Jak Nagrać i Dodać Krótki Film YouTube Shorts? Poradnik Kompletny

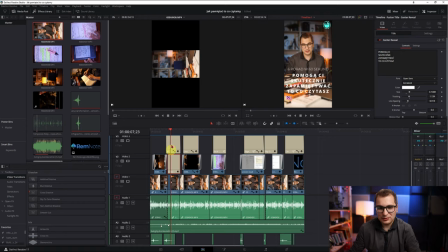Następnie film wzbogacam o napisy i tutaj są napisy, które podkreślają tytuł filmu,
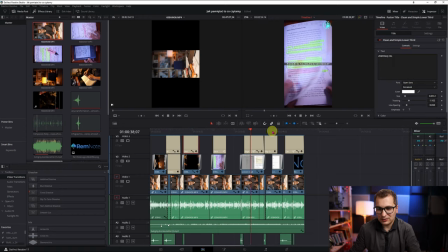a także napisy podkreślające różne rozdziały, różne porady, o których mówię w filmie. Także tak jak widzicie od razu pojawiają się loga, jeżeli mówię jakieś aplikacje,
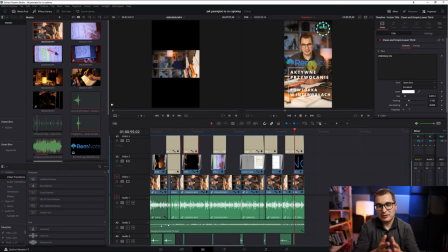jeżeli mówię znajdziesz to w opisie pod filmem, to staram się takie rzeczy podkreślać.
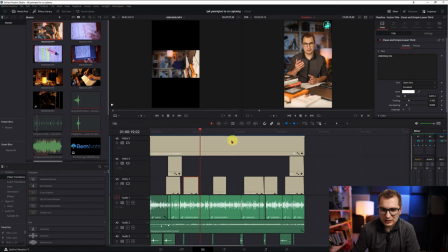Dodatkowo także w moim filmie ostatnim i przedostatnim zresztą też w shortcie pojawił się timer, który służy do tego, żeby podkreślić, że ten short jest bardzo krótki, dzięki czemu mam nadzieję, że zachęcam ludzi do tego,
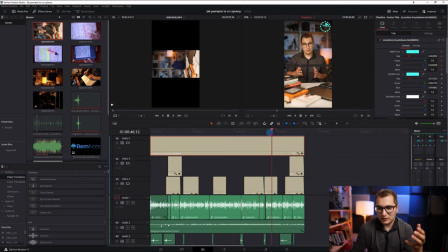żeby oglądali go do końca, ponieważ na przykład już w pewnym momencie, jak jest 15 sekund do końca filmu, stwierdziłem, że podkreślę to, że jeszcze tylko 15 sekund zostało, żebyś dostał wszystkie informacje, wszystkie porady w filmie.
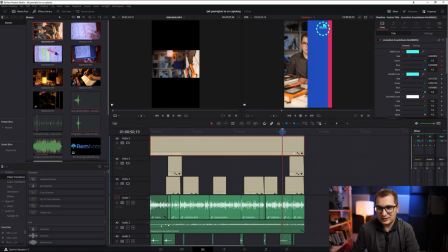Także dlatego na 15 sekund przed końcem ten minutnik powiększa się,
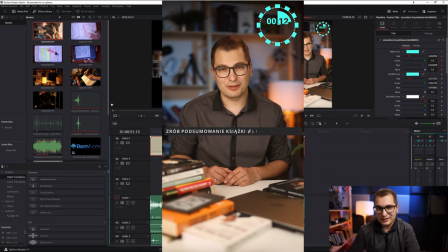dzięki czemu mam nadzieję, że część ludzi zostanie dłużej na filmie, doczeka do końca. To wpłynie oczywiście pozytywnie na moje statystyki, ale to oczywiście testuję, także dam Wam znać w przyszłości jak to działa.
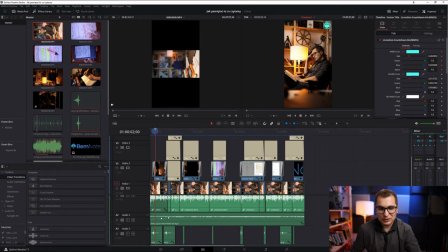Dodatkowo w niektórych momentach dokładam dodatkowe przejścia, efekty graficzne, które mają uatrakcyjnić ten film. To są różnego rodzaju przejścia, właśnie takie kolorystyczne, jak w tym momencie widzicie tutaj po prawej stronie,
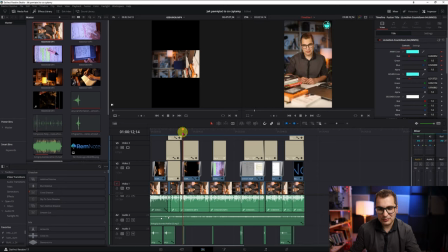ewentualnie przejścia takie bardziej dynamiczne z rozmyciem i to także ma służyć temu, żeby widz został na dłużej, żeby coś się po prostu działo na ekranie. Na koniec robię podkład muzyczny i w tym momencie do shortów bardzo często wykorzystuję muzykę instrumentalną, pianino,
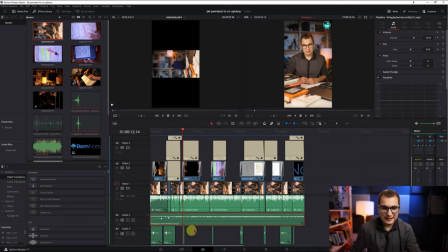to jest bardzo fajna muzyka, według mnie pasująca do tego typu porad I także ostatnio zacząłem dodawać efekty specjalne, to są takie efekty w momencie przejścia, jest dodatkowy efekt dźwiękowy,
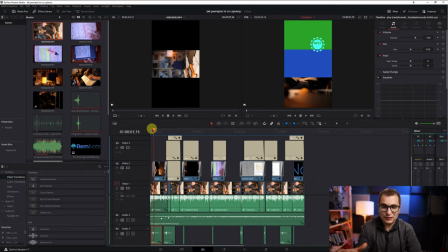który ma spotęgować dynamikę, ma zwiększyć dynamikę filmu. Także to też uważam, że to jest bardzo ciekawa opcja i warto co sobie wykorzystywać. Muzykę, efekty dźwiękowe pobieram z ArtLista, o ArtLiście też nagrałem filmy, także polecam Wam, jeżeli ktoś jest zainteresowany tematem. Efekty przejścia, napisy, tytuły znajdziecie na temforest.com. Linka oczywiście dam Wam w opisie pod filmem do wszystkiego. I to wszystko możecie oczywiście kupić i polecam Wam zakup czegoś takiego, ponieważ bardzo ciężko jest samemu zrobić coś takiego, a gotowce nie są drogie i naprawdę będziecie wykorzystywać to w wielu swoich filmach, to Wam polecam. Robi to niesamowitą robotę i ja widzę to w statystykach, że im więcej takich efektów wprowadzam, tym ciekawszy jest film i tym więcej widzów ogląda film do końca po tym jak sobie sprawdzicie że wasz film ma
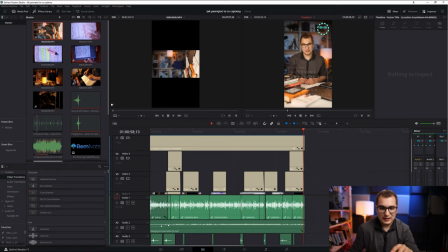mniej niż 59 sekund jeżeli już sobie wszystko pomontujecie to przechodzimy do zakładki delivery tutaj wybieramy nazwę pliku
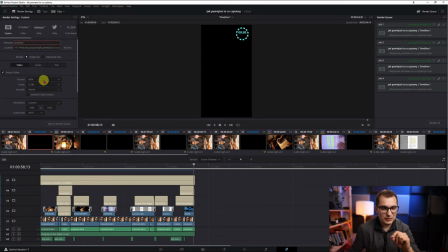miejsce gdzie ma być zapisany film wybieramy format ja wybieram MP4 najczęściej kodek H264 wybieram sobie rozdzielczość w full HD wypuszczam shortsy no i tutaj Tutaj quality daje na best,
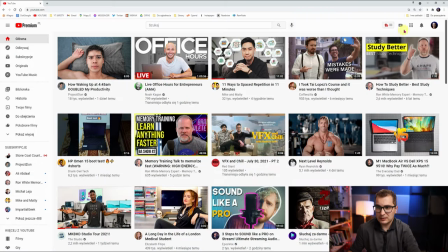dodaje do kolejki i oczywiście jak mamy gotowego shortsa to w tym momencie klikamy sobie ikonkę przesij film,
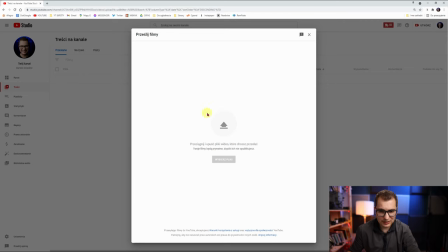znajdujemy naszego shortsa, wrzucamy tutaj i uploadujemy na YouTube.
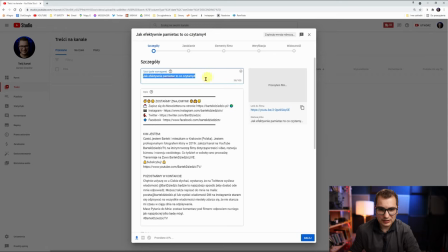Tutaj oczywiście wybieramy sobie tytuł, wybieramy opis, następnie warto wybrać sobie playlistę, ja tutaj najczęściej dodaję dwie playlisty minimum, czyli krótki film shorts, to jest lista na którą trafiają wszystkie shortsy,
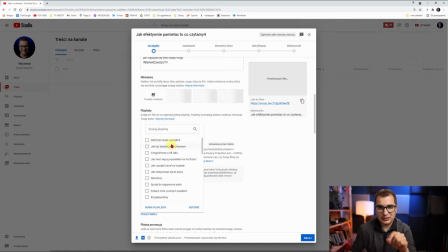a także staram się dodawać danego shortsa do listy tematycznej, do tematu do którego dotyczy ten shorts, czyli w tym przypadku był to shorts na temat tego jak efektywnie pamiętać to co czytamy, więc to czy tyczy się produktywności, więc dodaję go także do listy jak być bardziej produktywnym.
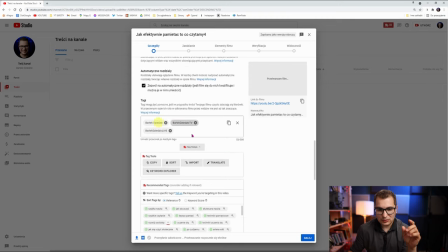Oczywiście warto sobie uzupełnić także tagi, zaraz Wam o tym powiem.